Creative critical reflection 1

CCR Question 1. How does your product use or challenge conventions, and how does it represent social groups and issues?
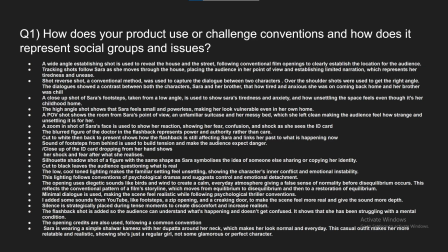8s
My name is Momira Zaheen, and in my film opening, I use different media language techniques to communicate meaning while following psychological film conventions. I begin with a wide angle establishing shot to clearly show the house and location,
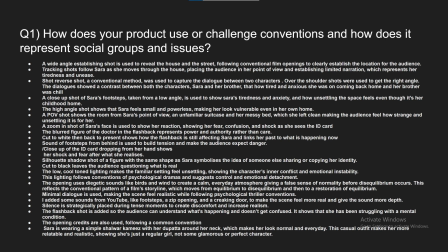23s
and tracking shots follow Sarah through the space to place the audience in her perspective and reflect her tiredness and unease.
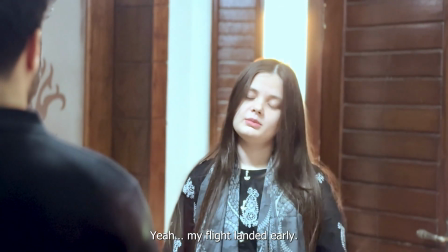31s
I use short reverse shot and over the shoulder shot during the dialogue
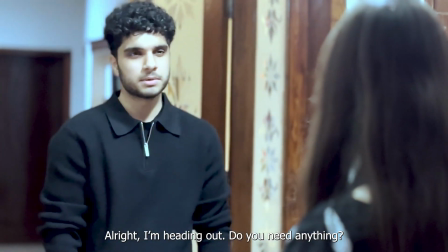36s
with her brother to show contrast between her anxiety and his relaxed attitude.
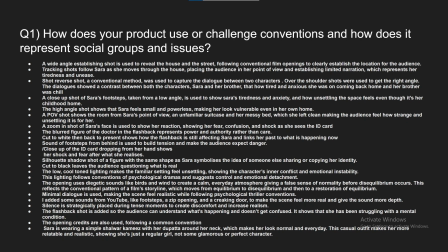41s
I used a low angle close up shot for her footsteps to highlight her exhaustion,
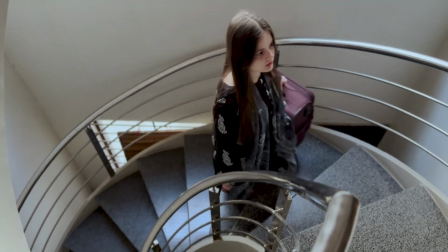47s
while a high angle shot makes her appear small and vulnerable.
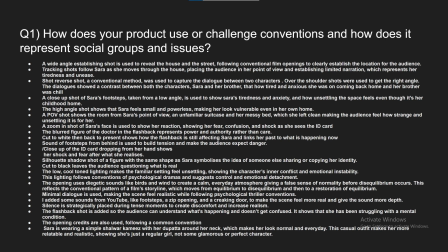52s
I included a POV shot of her room to create discomfort through unfamiliar details
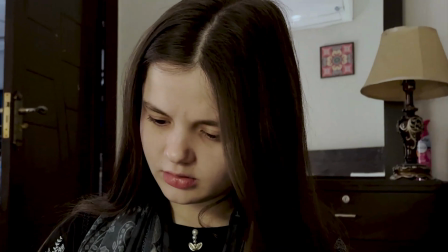57s
and a zoom in on her face to show fear and confusion when she discovers the ID card.
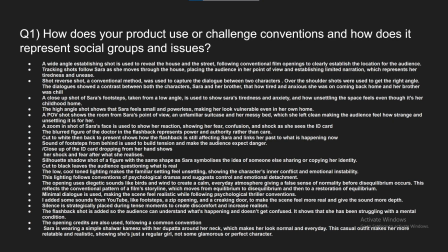63s
The blurred flashback scene shows Sarah remembering what happened in the hospital, which follows psychological film conventions as it connects her past to her present confusion when she sees the ID card with her face but a different name,
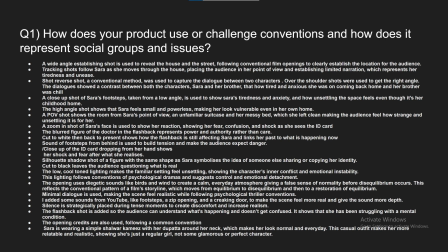76s
helping the audience understand her mental state. I kept the lighting low and cool toned, which creates an unsettling atmosphere, while diegetic ambient sounds give a false sense of normality before disequilibrium. I used minimal dialogue so it is realistic,
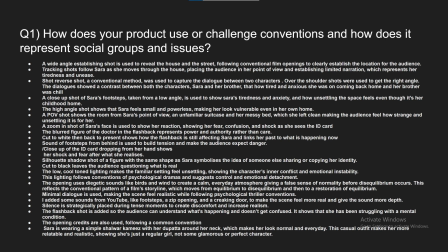94s
and I added additional sound effects to add depth and silence to increase tension. The flashback prevents confusion and shows her condition. Credits follow conventions, and her simple shalwar kameez makes her relatable as an ordinary character.
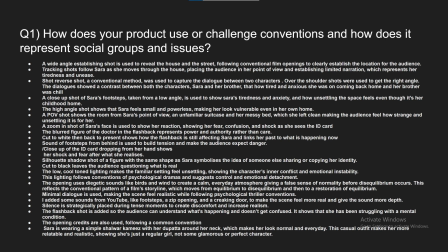110s
My film opening represents social groups by focusing on teenagers,
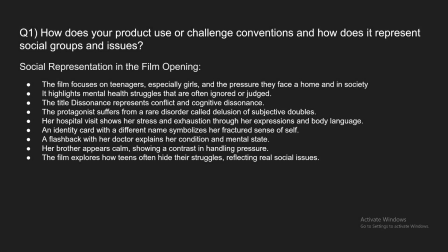114s
especially girls, and the pressure they feel at home and in the society. It highlights mental health struggles that are often ignored or judged, showing a realistic social issue. The title Dissonance reflects conflict and cognitive dissonance,
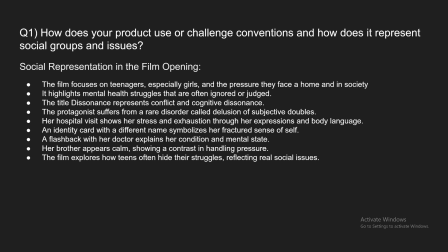131s
linking to the protagonist's experience with a rare disorder called delusion of subjective doubles. Her hospital visit conveys stress and exhaustion through her expressions and body language, while the identity card with a different name symbolizes her fractured sense of self.
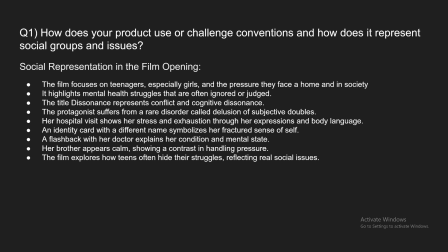150s
A flashback with the doctor helps explain her condition and mental state, and the contrast between her anxiety and her brother's calm behavior shows how people respond differently to pressure. Overall, the film opening explores how teenagers often hide their struggles,
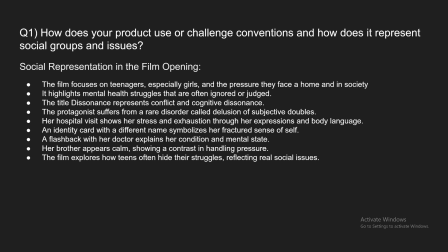168s
reflecting real life experiences and encouraging the audience to think about mental health awareness.